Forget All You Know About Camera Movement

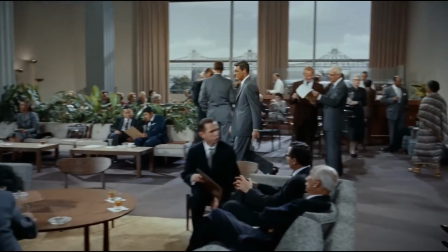[8:15]
I'm just mentioning it to be thorough. Now we've been through everything, following, seeking, revealing, enlarging, reducing, including, excluding, arcing and nothing.
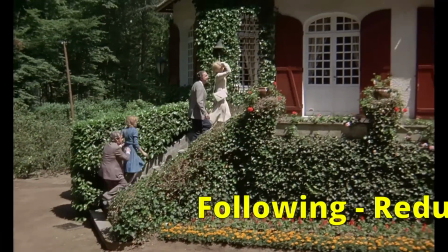[8:24]
It's good to show how these types of movement can work together. You'll often find them in combinations.
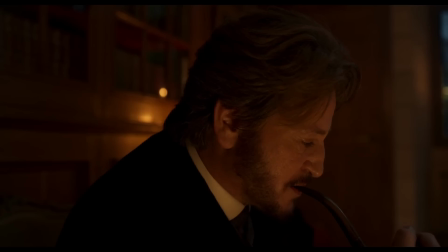[8:29]
Take a look at this shot from The Taste of Things.
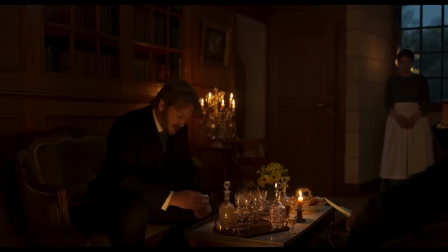[8:32]
We seek, arc, seek, enlarge, seek, follow, and reduce.
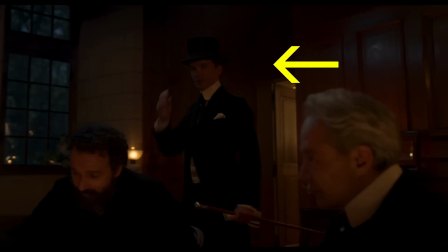[8:40]
The camera is like a living entity, and mind how the door is conveniently located so we fluidly get a new coat when this one walks out.
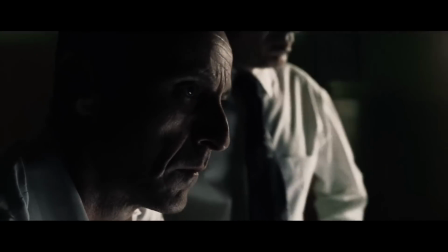[8:49]
Take Spielberg, he loves to do an arcing motion that turns into including.
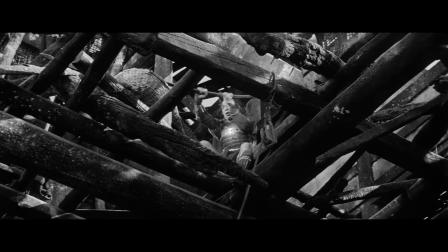[8:56]
In this shot from The Hidden Fortress, Kurosawa starts off by following and switches to seeking in the same motion.
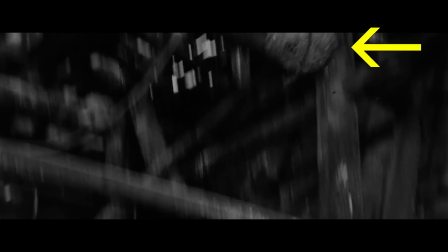[9:07]
This basket we were following down until then stops falling, but the camera doesn't.
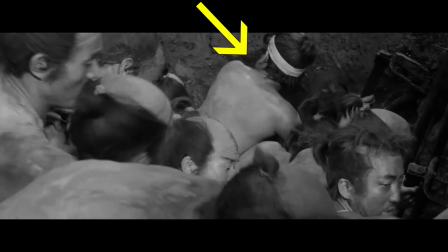[9:13]
It seeks from this point on until it finds our character.
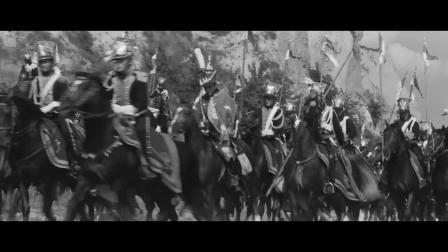[9:18]
In the opposite direction, Andrzej Wajda does the same thing in The Ashes.
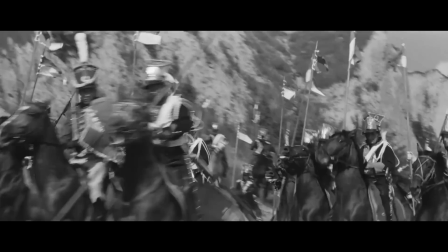[9:25]
We're following the riders to the left, and in the same motion we start seeking up until we reach Napoleon.
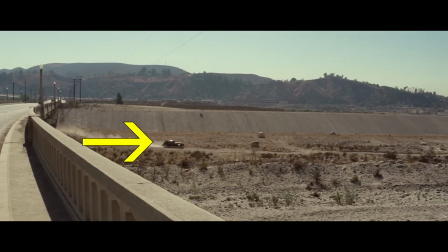[9:31]
When the camera starts off following, some brief seeking in the end can go unnoticed. To cap things off, I'm gonna ask a question. Can you follow and seek at the same time?
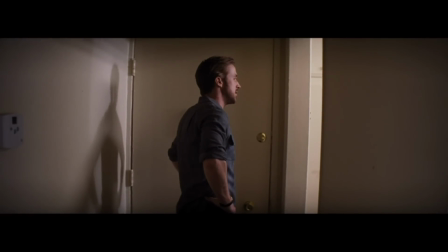[9:44]
It should make no sense, but I want to talk about what I call X-ray vision.
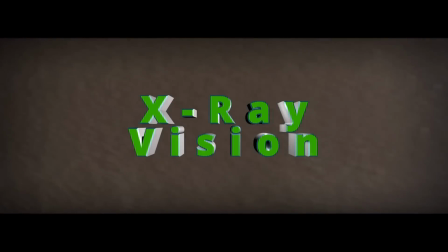[9:48]
Camera movement.
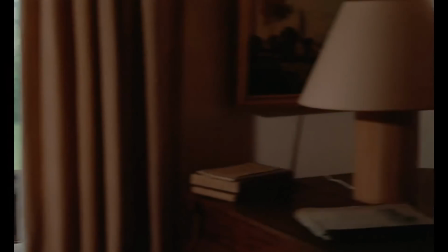[9:51]
It's when the camera follows a character who moves behind a wall, but we keep following until we reach the other side.
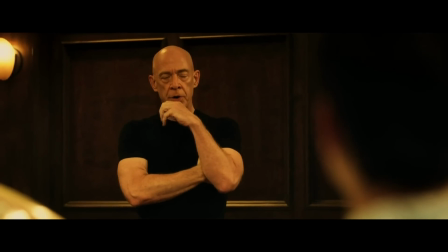[9:58]
So, were you following or were you seeking? I don't know.
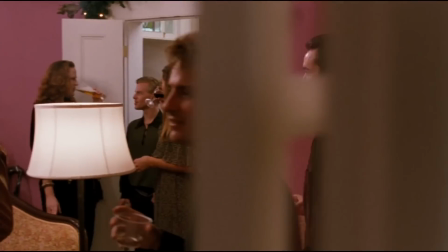[10:03]
Well, story-wise we're following, but technically speaking, when there's no coat, that's a case of seeking.
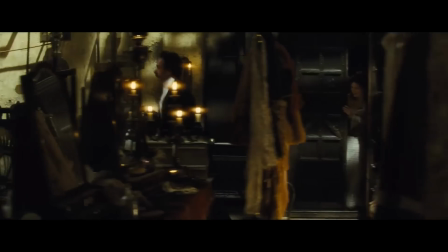[10:10]
I'll stick to calling it X-ray vision. Bonus points if you can include a surprise coat in the wall bit.
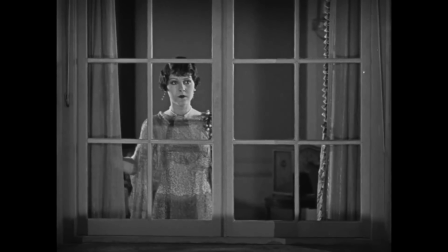[10:20]
Okay, now you, dear viewer, gotta help me out. Can you think of a shot where we follow with X-ray vision but the character doesn't come out on the other side?
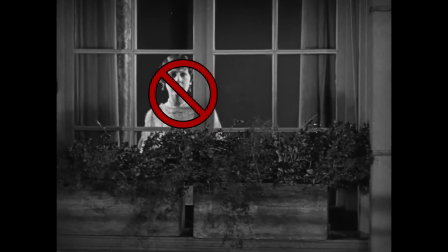[10:28]
As if they managed to trick the camera. It sounds like something you'd find in a film by Mel Brooks or Zucker Abrahams.
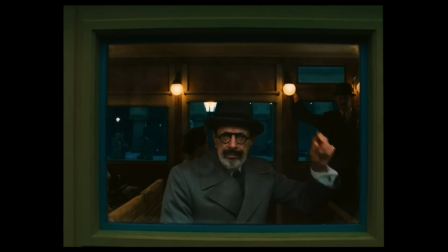[10:34]
I can even picture Wes Anderson doing it. But I can't come up with a single example!
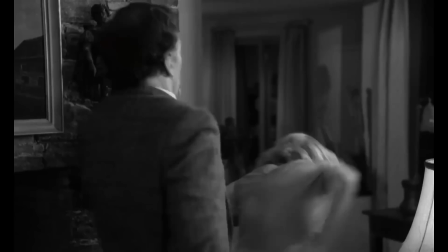[10:39]
It's got to have happened somewhere! You got any idea how much it consumes me?
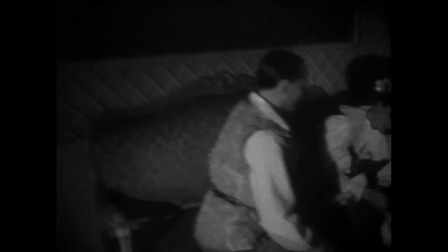[10:44]
Here in the rules of the game, we follow, seek, arc, seek, include, exclude.
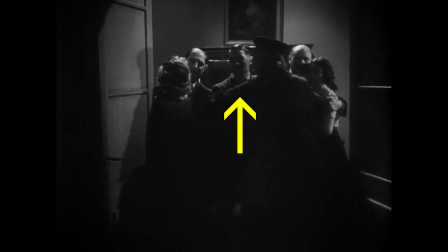[10:53]
We kind of X-ray vision, but we get distracted midway, and follow.
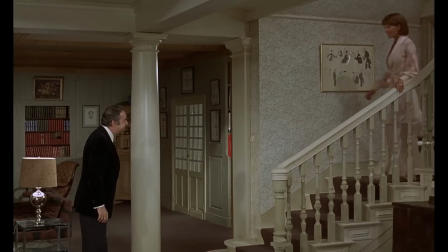[10:59]
That's about it. We shouldn't look at camera movement as a single tool, it's a whole arsenal of tools.
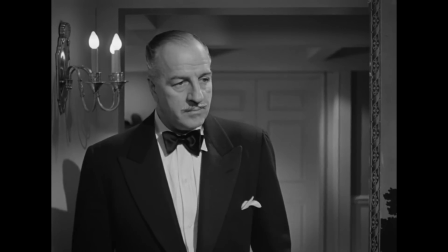[11:05]
As I say goodbye, try and describe by yourself what's this camera motion here from the asphalt jungle.
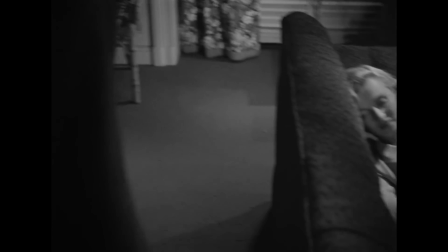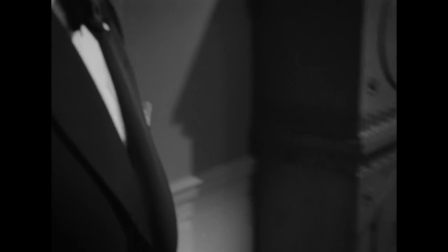[11:17]
Hope you had fun. Thank you for watching.